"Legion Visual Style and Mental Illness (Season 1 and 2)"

So Legion's back with season 2. Now a lot of people say this is one of the best shows visually just to look at. It's absolutely beautiful to watch. And I agree, but I think that a lot of these visual effects that you see used episode after episode after episode, it's not just because they look cool. It matches the themes that the show's addressing, and I've tried to break down the main different visual effects that we see throughout season 1 and first episode of season 2, and explain how I think they link to the specific issues, in particular, not being able to trust your own perception, mental illness, and other stuff like that.
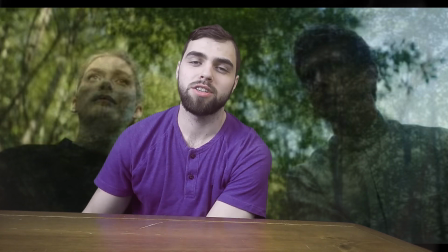(0:33)
Now, the first effect I want to talk about is these dissolve transitions. Now, they use these to symbolize a lot of different things.
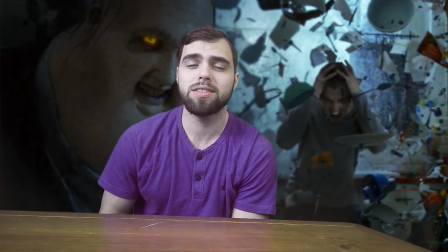(0:39)
One is that blurring of lines between reality and fantasy, the blurring of lines between different identities, and they'll even highlight this sometimes.
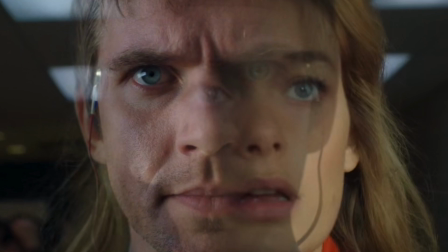(0:48)
They'll show two people, and when they switch from one person to another, they'll do a dissolve blur between them,
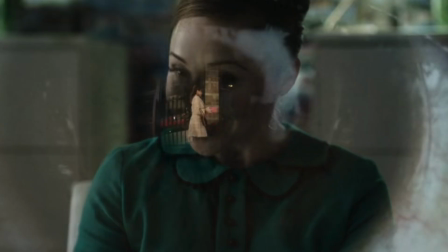(0:54)
but then they'll hold both people, both images up for a fraction of a second,
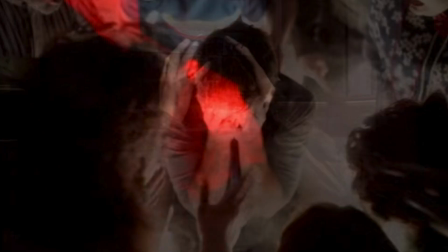(0:59)
and you'll see both of them superimposed on each other almost, just really driving home this idea of parallelism between identities.
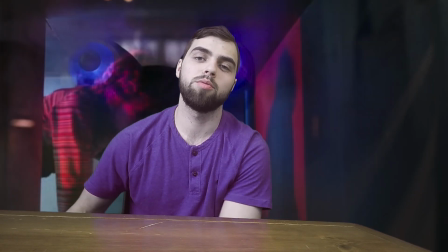(1:06)
And when you see these dissolve transitions from one thing to another thing to another thing, it really just shows how memory in particular is just a blender,
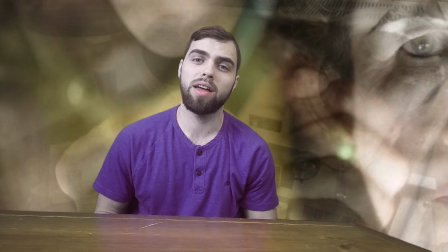(1:14)
and we throw these images, and rather than them being kept separate and apart,
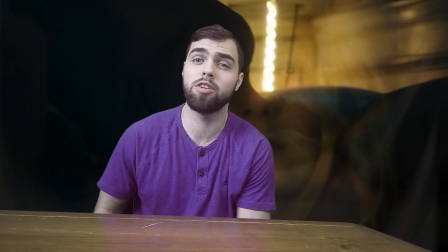(1:18)
oftentimes our memory will just jumble and blend these things together and create new images out of these blended composites.
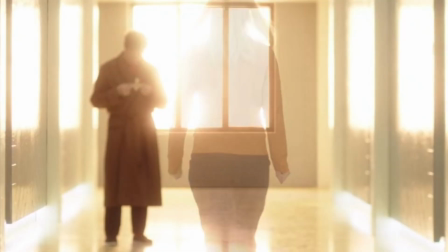(1:24)
And then oftentimes, rather than dissolving from one person to another, they'll dissolve a single person down to almost nothing, and they'll just be kind of a ghost-like after image.
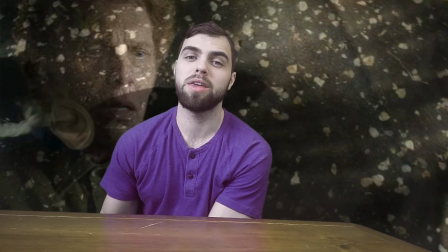(1:32)
And I think this just shows how oftentimes people, they can be almost illusionary,
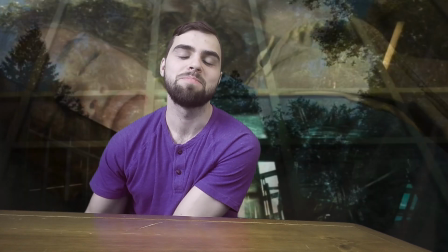(1:38)
and rather than feeling like they're concrete and tangible and they're real and objective reality, you can feel like almost everyone could just be a hallucination and a mirage,
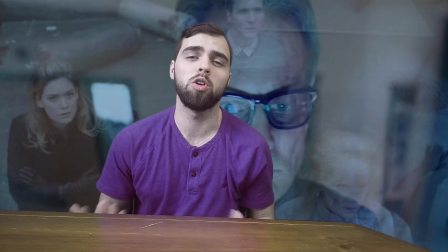(1:47)
and everything is just so dependent on our own perception and nothing's really real.
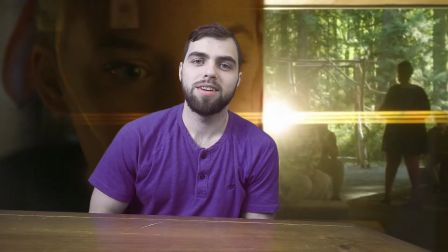(1:51)
And then to really drive home this idea of a fractured psyche,
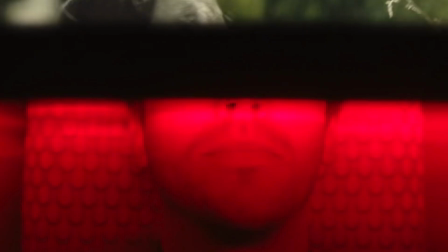(1:55)
oftentimes we'll see two images and we'll see an actual this thick black line dividing these two images, and we'll see the black line moving back and forth,
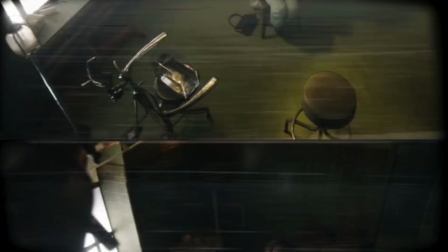(2:04)
cutting between them. So I think, again, the idea of having a mind, but having this mind be split between these different things rather than unified and united,
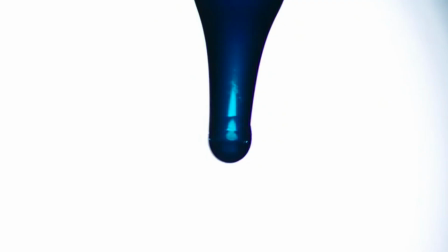(2:13)
nothing can symbolize this more than just this thick line just cutting through these images.
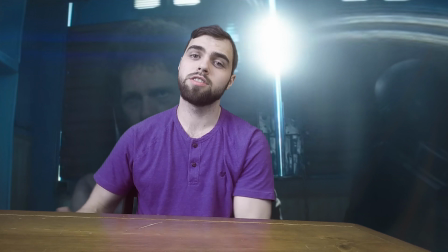(2:18)
And then so many cool things with light. Oftentimes lens flares are combined with these dissolve transitions I was talking about,
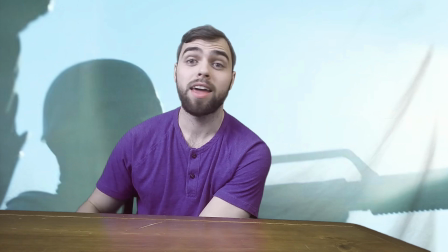(2:24)
showing how the light we choose to view something in can transform things from one thing to something else.
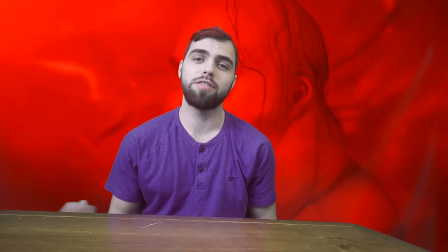(2:29)
Other uses of light, we see different things bathed in different kinds of light, and I think that just shows the mood we're in,
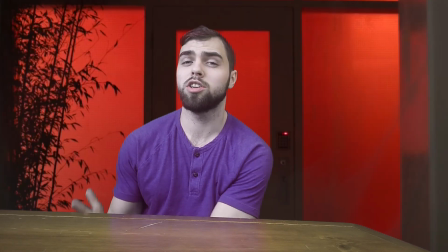(2:37)
the mindset we have can completely change how we interpret the objective reality that we're looking at.
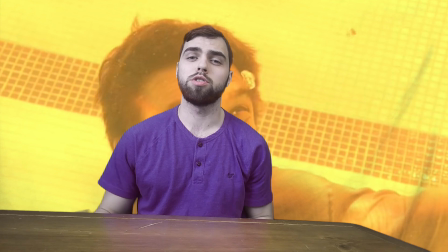(2:43)
We see sometimes characters and they're traveling through different rooms, and different rooms are bathed in completely different light.
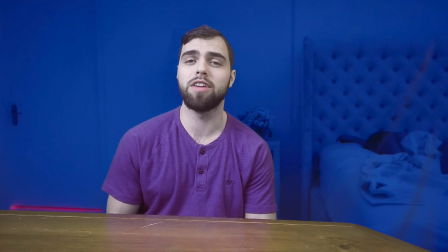(2:50)
Again, I think that goes back to the idea of a fractured psyche, and you kind of get the feeling of going through someone's mind, traveling through someone's consciousness, their psyche.
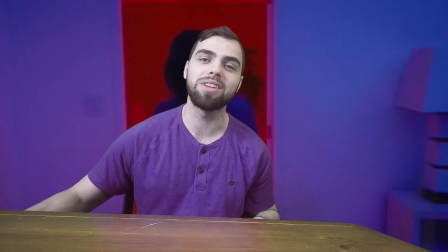(2:58)
And if it was fractured, what better way to represent this than completely different lights, completely different moods, completely different mind states.
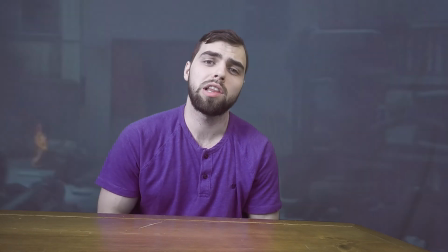(3:05)
And then oftentimes with mental health issues, they're going to be the struggle for clarity. So I love their use of things like smoke, shadows,
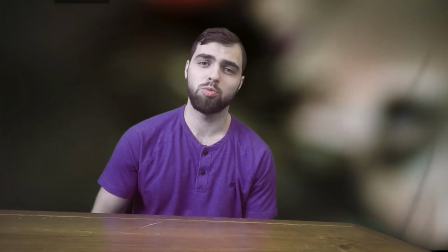(3:11)
even blurring out things where you just don't feel you're able to really utilize your senses and you can really see things clearly.
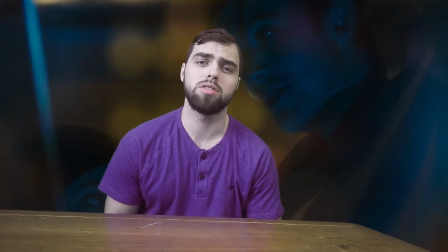(3:20)
And we see lots of different uses of darkness and shadows.
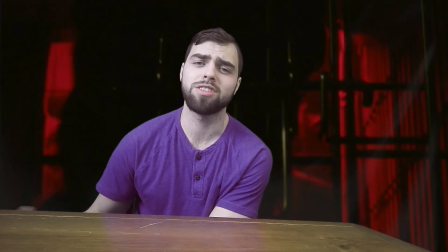(3:23)
We see shadows falling on half of someone's face, emphasizing this kind of dual nature, this potential for darkness.
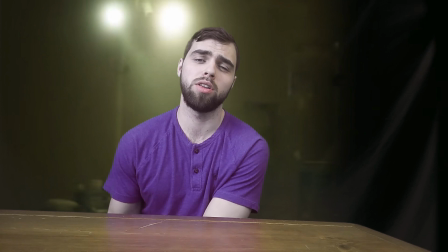(3:29)
We see things, like I said, obscured with shadow, not having that clarity, being able to see things clearly.
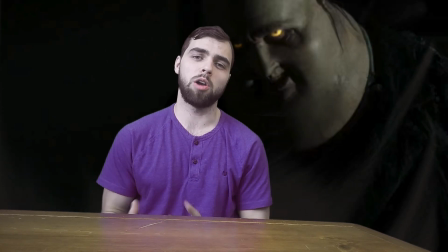(3:35)
Oftentimes we see characters and we see them as a little bubble of light, and the whole rest of the screen is filled with darkness.
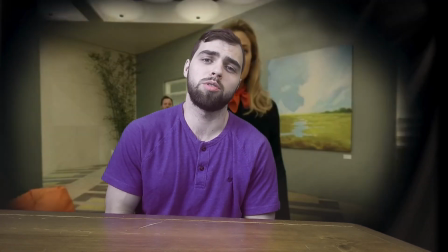(3:42)
And again, you can feel like when you're struggling with your mental health, you're just this kind of
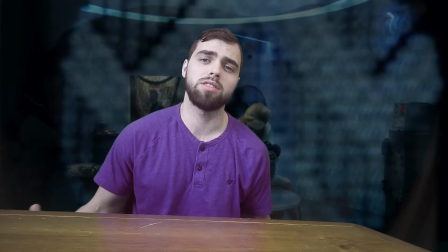(3:47)
locus of light and clarity, but there's all this darkness and confusion all around you, and it's constantly encroaching in on you.
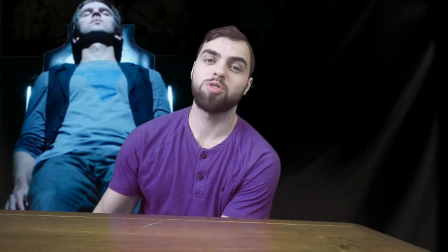(3:54)
And then we get lots of images flash so quickly you can't even consciously perceive them.